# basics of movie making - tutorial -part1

In this video series, we're looking at the basics of filmmaking. In this first video, we'll be looking at the rule of thirds, shot sizes, and a bit about camera movement. Yeah, bit media. We're so used to movies and the language of filmmaking that most people don't notice the small elements that go into the production process. But these rules can help to create mood, atmosphere, and move the story along.
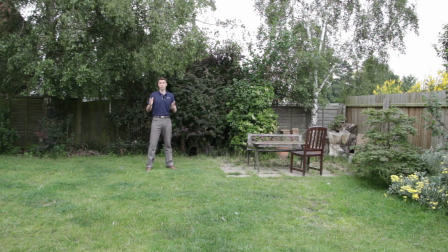An important aspect of movie making is your shot sizes, because they set the mood of the scene. So in this shot, we've got a very long shot, and it's sometimes called an establishing shot because it shows the location around the person.
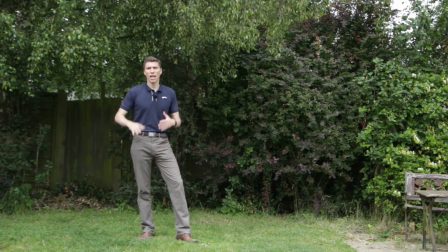Then there's the long shot. It's a full body shot from head to toe, and it's generally used for action sequences where you need to see the whole of the person.
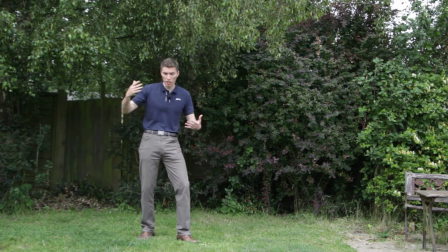A lot of amateurs overuse this shot, thinking it's the go-to shot because it shows the whole of the person, but it's not actually that common in professional cinema.
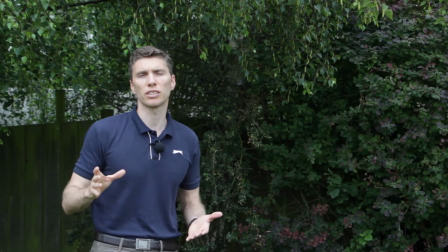A much more common shot, I think it's fair to say, is the mid shot, from the waist upwards.
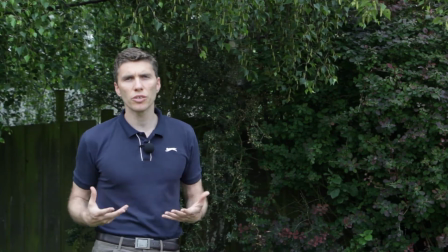You can start to see the emotions in a person's face. The closer you get in, the more intense it feels, because you're seeing those emotions.
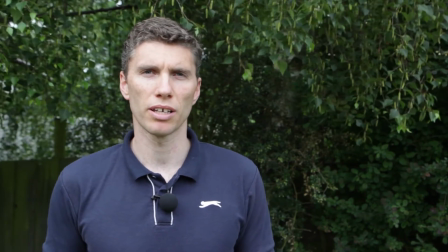Another very common shot is the medium close-up. And again, you can start to see the emotions on my face a lot easier.
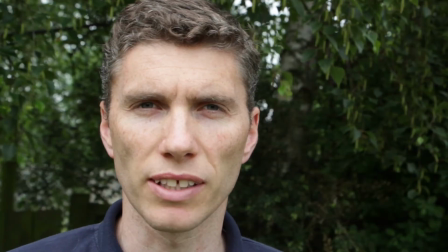Then there's the close-up.
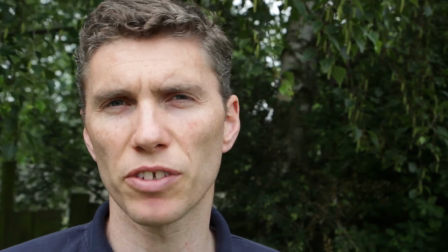Unlike the medium close-up or the medium shot, this is a little less comfortable, as we're really starting to get in close and seeing the expressions in my face.
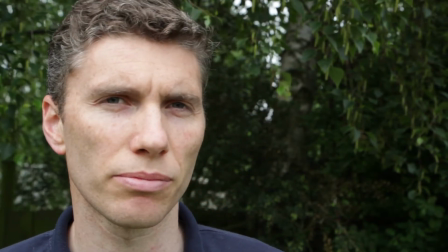These kind of shots are a lot more intense. This is the very close-up.
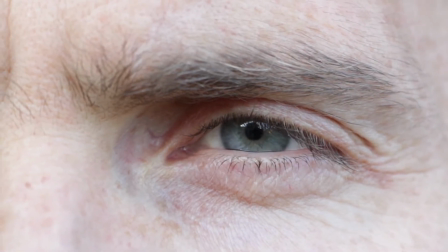Shots like this and the extreme close-up show minor details and expression, such as an eyebrow raising.
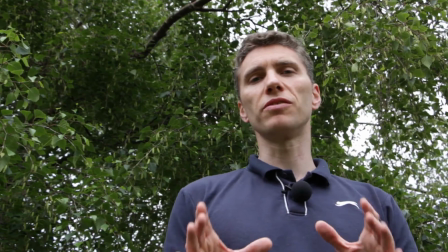The angle of shot can make a lot of difference to the way we perceive the subject.
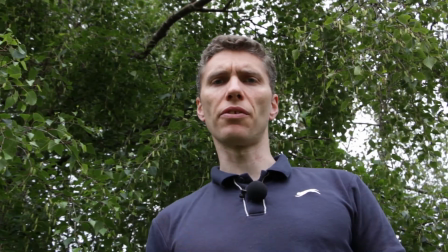A low angle like this makes the subject seem very strong and dominant in the frame, whereas a high angle like this can make the subject seem very weak.
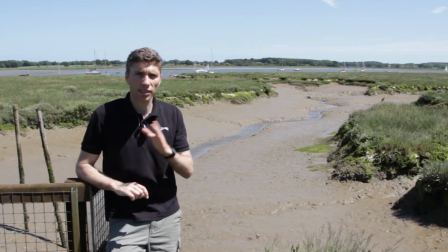Another basic rule of filmmaking is the rule of thirds. It's the same in photography. You're trying to create balance in your shots.
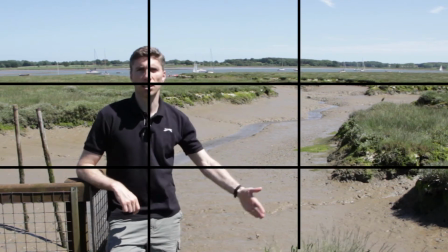And one way of doing this is to divide your shot with two vertical lines and two horizontal lines,
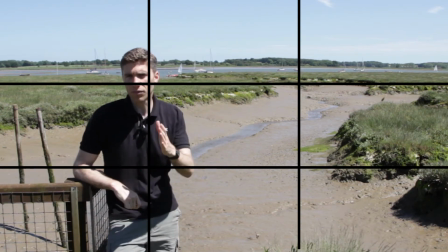and you've got a grid of 9 squares then. Then try and put your subject on one of these side lines,
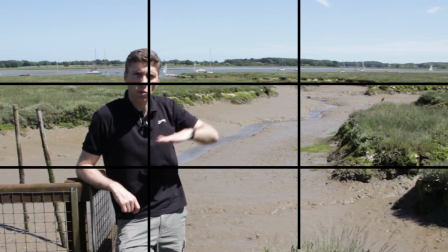and your horizon line on the other line as well, like this, and the eye line should be on the top third as well.
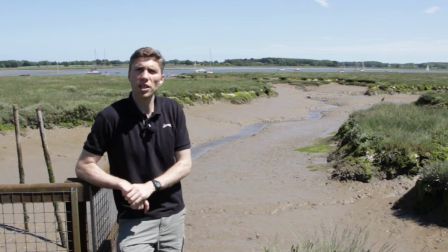As you can see, this should be a nice balanced shot.
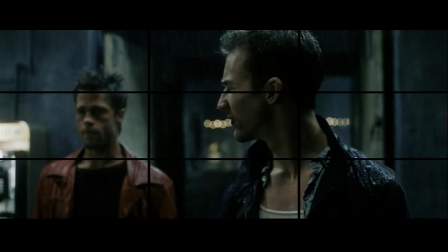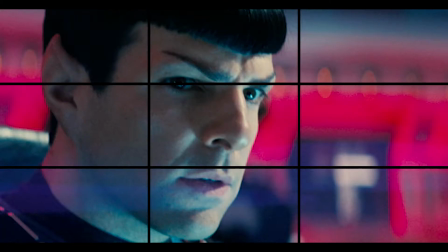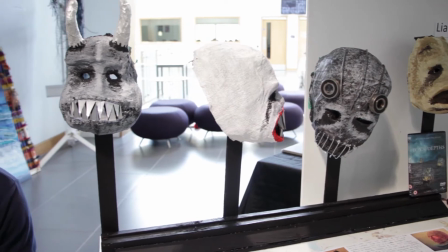This is a pan shot, and it shows different parts of the scene, and is also used to introduce a subject into the scene, like so.
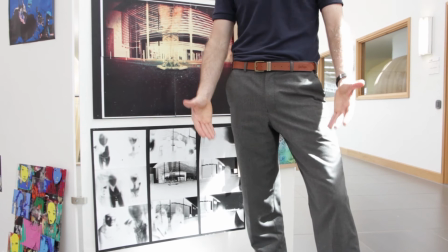This is a tilt shot. It's like a vertical pan. And when we go from bottom to top like this, it often shows the dominance of the person in the scene.
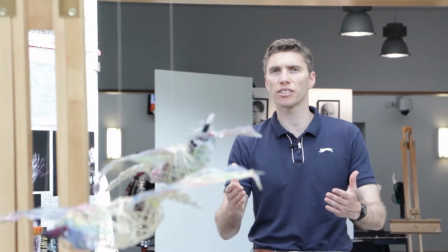A pulled focus is used to take the audience's attention from one part of the shot to another.
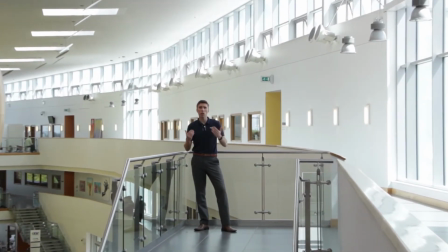Zoom is another technique to bring the audience's attention to one area of the scene.
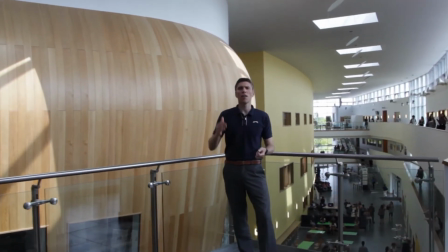Zooms can be quite difficult to control, and far easier to just move the camera in closer.
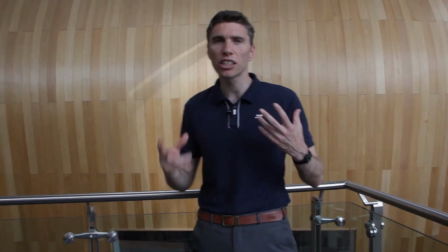In fact, tracking shots like these are often used in cinema because they change the dynamics of the scene, and you can see the background moving around the subject. A great scene that highlights the usefulness of shot sizes is the final scene from The Good, the Bad and the Ugly.
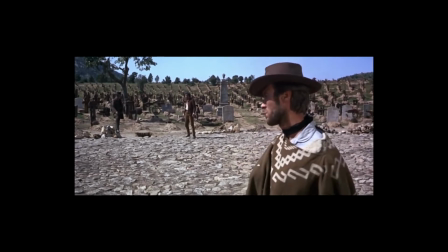The scene is a culmination of an epic movie where the three main characters are about to battle it out in a three-way gunfight.
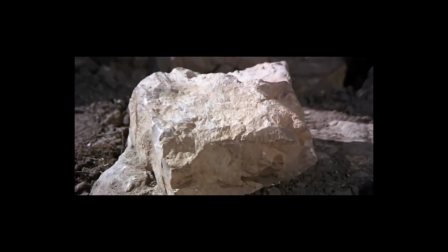Interestingly, at the start, we have a zoom. This highlights The Rock, which is what, in essence, the men are fighting over.
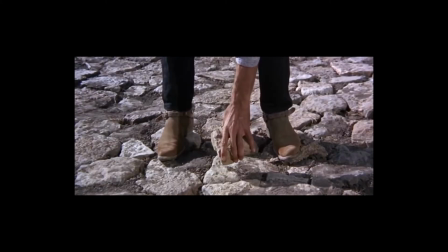By today's standards, the use of zoom, I think,
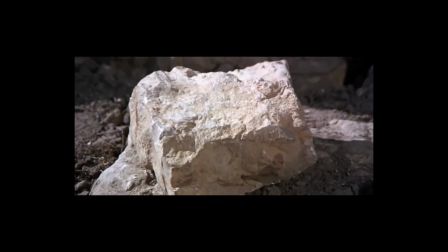is a little bit jarring here and makes you notice the camera work and kind of takes you out of the movie for a moment. But you can get an idea of how the zoom can quickly highlight an area of importance.
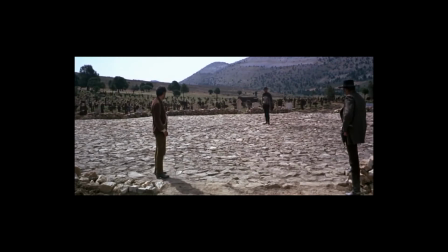The standoff commences with a long shot.
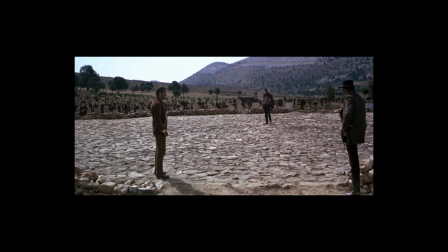In this case, it helps the audience to establish the locations of each character.
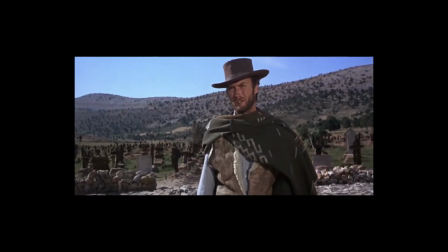Then it moves into mid shots.
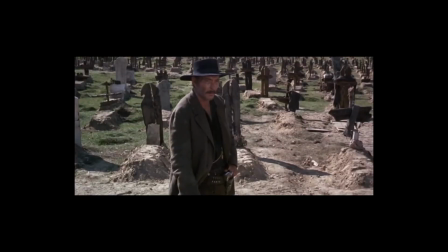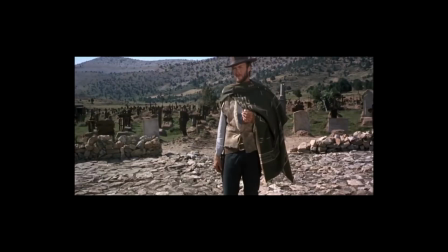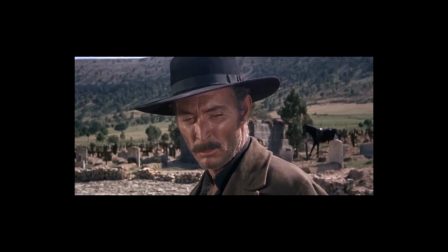Then into close-ups. And you can see the importance of those close-ups to show emotion and expression and bring a sense of tension.
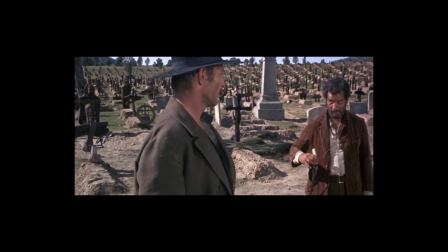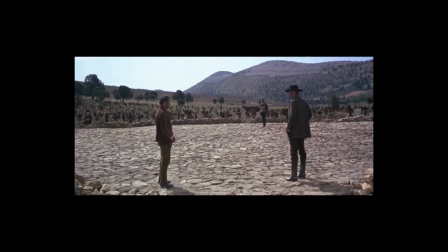Interestingly, it goes back to the long shot, which is a slight release of tension.
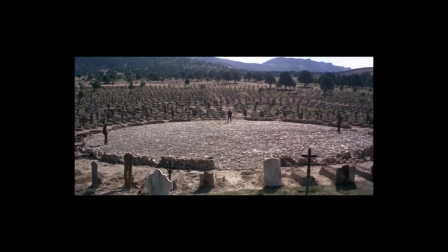then into a very long shot as they each adopt their final position. It's as if we're restarting the cycle from long out to close in.
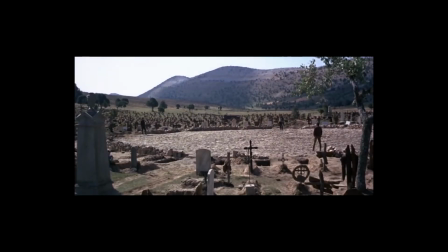This could be seen as an establishing shot, setting the scene again so we know exactly where each character is.
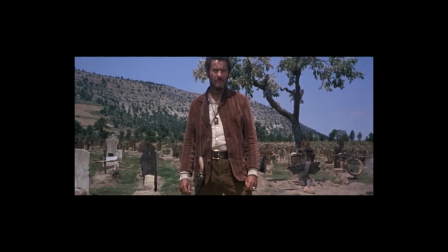Then we jump into the mid shots again, slowly increasing the tension.
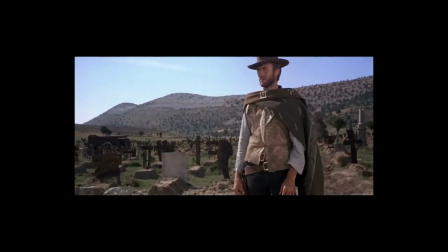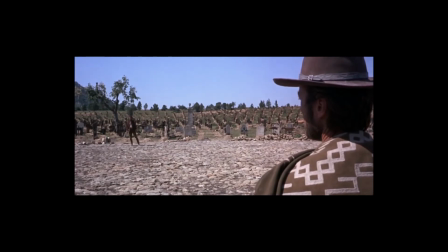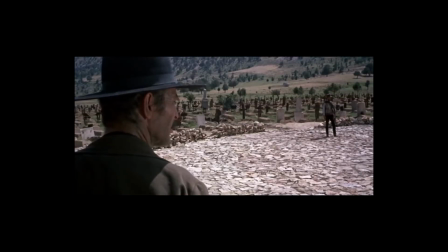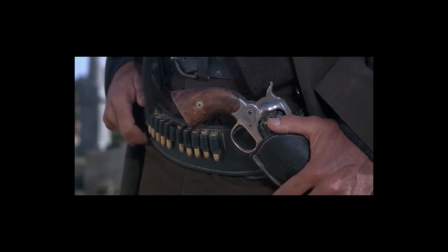And now we're into the close-ups as the tension builds once again.
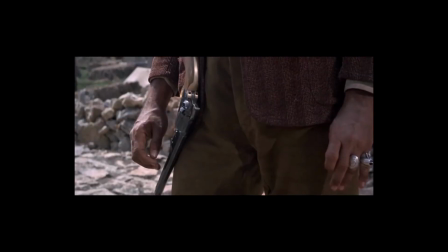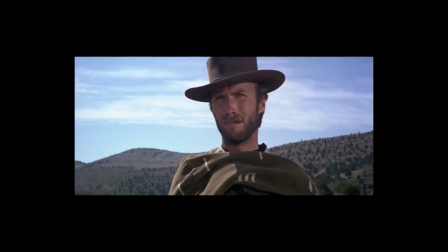We go from the medium close-ups right into the close-ups.